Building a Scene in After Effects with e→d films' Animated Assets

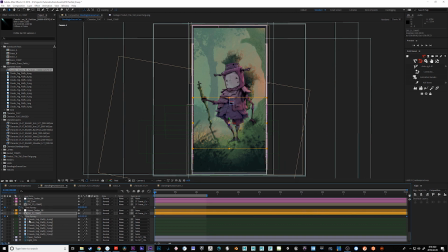(8:05)
If you're using a lot of animated assets, one way to speed up the workflow so that things aren't so slow when doing your RAM previews is to put a time remap on each of the animated assets layers.
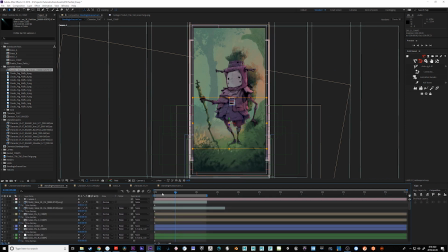(8:16)
Like Ctrl-Alt-T will enable time remapping. And then just go to the end keyframe and delete it. So you're only showing one frame of the animated element.
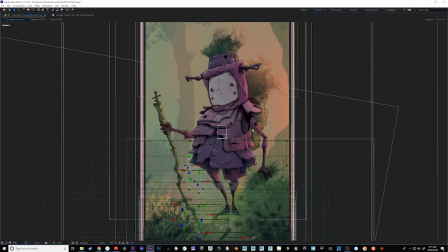(8:23)
And what that will do is speed up the render so that it's not so slow to get the sense of how your camera's moving through those assets.
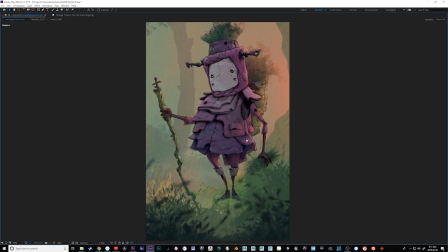(8:29)
And then once you're happy with your camera, you can turn off the time remapping and watch your clip with all of the clips actually animated and moving.
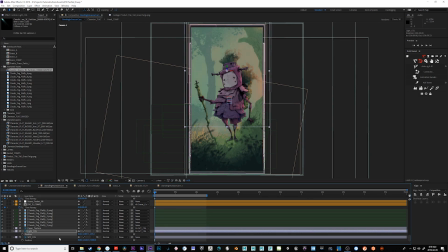(8:38)
In this painting, I had a little bit of an orange area that I used to paint some light. So what I decided to do is duplicate it out a few times and put it in between a few layers to add a bit more depth
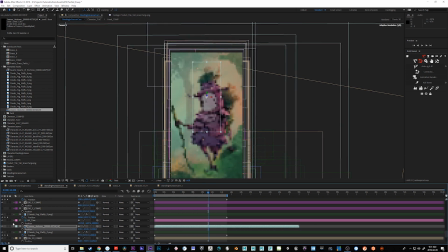(8:47)
to the scene that I could then mix in and rescale to make the light seem a little bit thicker.
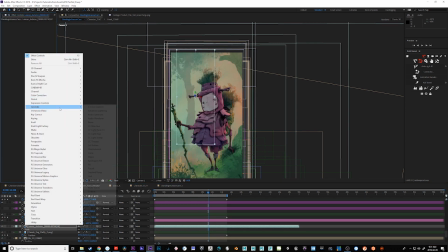(8:52)
And lastly, I'm adding some of our falling leaves animated assets. This is just to give a little bit of movement into the background to make it feel like some leaves are obviously falling.
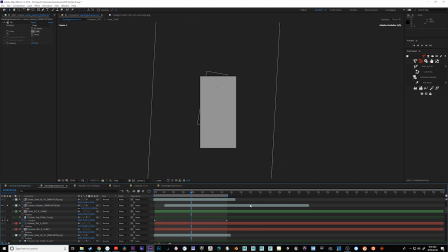(9:01)
And what I'm adding here is a fill effect and using that to push the leaf color to the same color as the background trees. And then I made one for the foreground and pushed it to the same color as the foreground. So you can see all the elements at play here together.
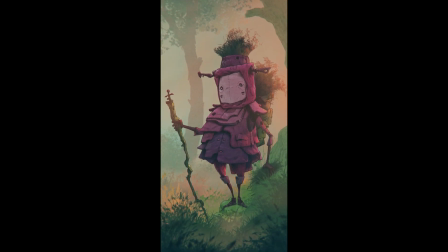(9:15)
It's a bit of a weird format because it's vertical, so it's kind of the worst demo for a video like this. But you can kind of see everything moving. We added some animation on the character and some post effects and stuff.
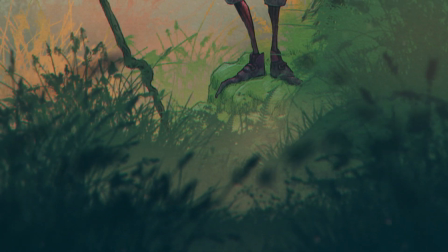(9:25)
But here's a close-up. You can see everything's moving fairly subtly. I didn't want it looking like a blizzard, so I picked certain parts of the animation that didn't move too much.
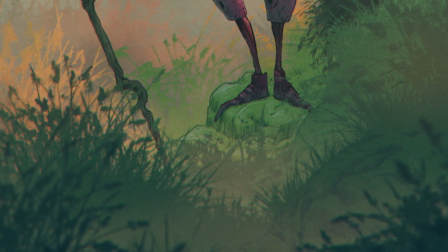(9:33)
But you can see there's a really nice amount of movement, I think, that brings a lot of life to the shot.
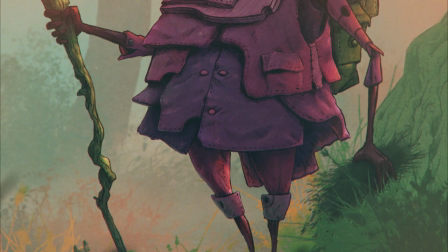(9:39)
Here's the middle area here. You can see I would pay attention to those background bush areas behind the character.
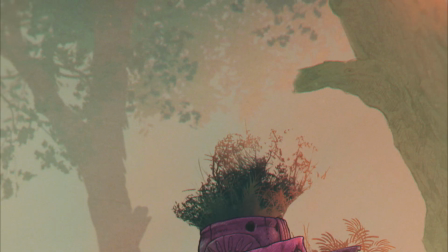(9:44)
Just a subtle amount of movement, making the whole scene feel alive. Okay, and then up here you can see all the tree leaves that we stacked together and moving quite nicely.
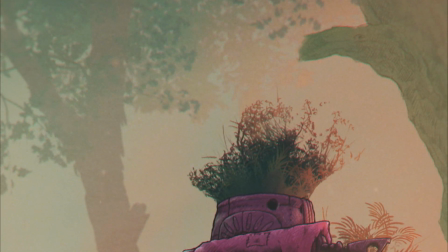(9:52)
I'd like to also mention that as I went further back, I reduced the frame rate on each of the layers.
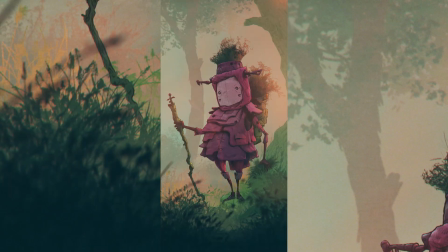(9:58)
So the grasses in the foreground were at 12 frames per second, things in the midground were at 10 frames per second, and things in the very far background were at 8 frames per second.
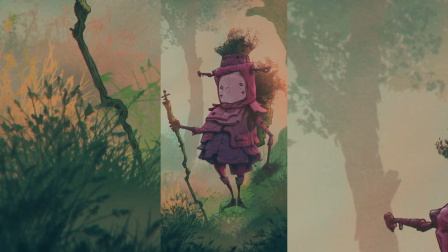(10:07)
So maybe you can pick through the shot frame by frame and sort of see the different mixes of frame rates that we have going on there.
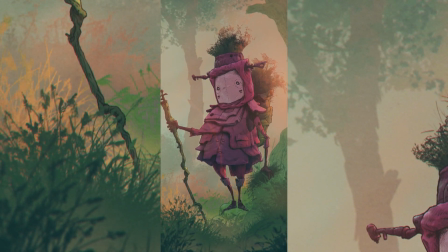(10:14)
Okay, great. I think that about wraps this one up. I hope there was some useful information in there.
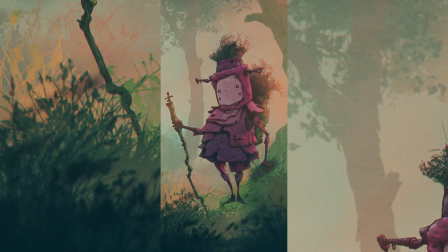(10:19)
Even if you're not interested in picking up the animated assets, maybe there's something in there you can use in your own projects.
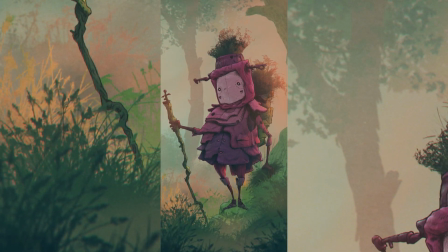(10:23)
If you are interested in picking up some of the animated assets or anything else on the store, you can check it out in the link down below.
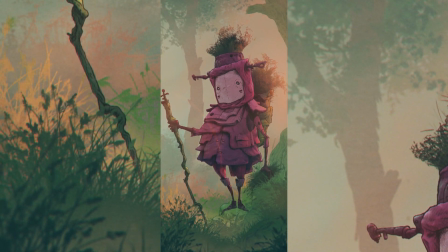(10:30)
We've already seen some pretty awesome stuff that others have done with the animated assets, and I can't wait to see what you guys do with it.
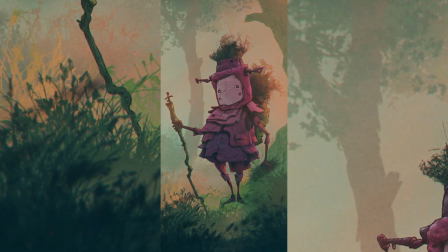(10:35)
All right, I'll see you in the next video.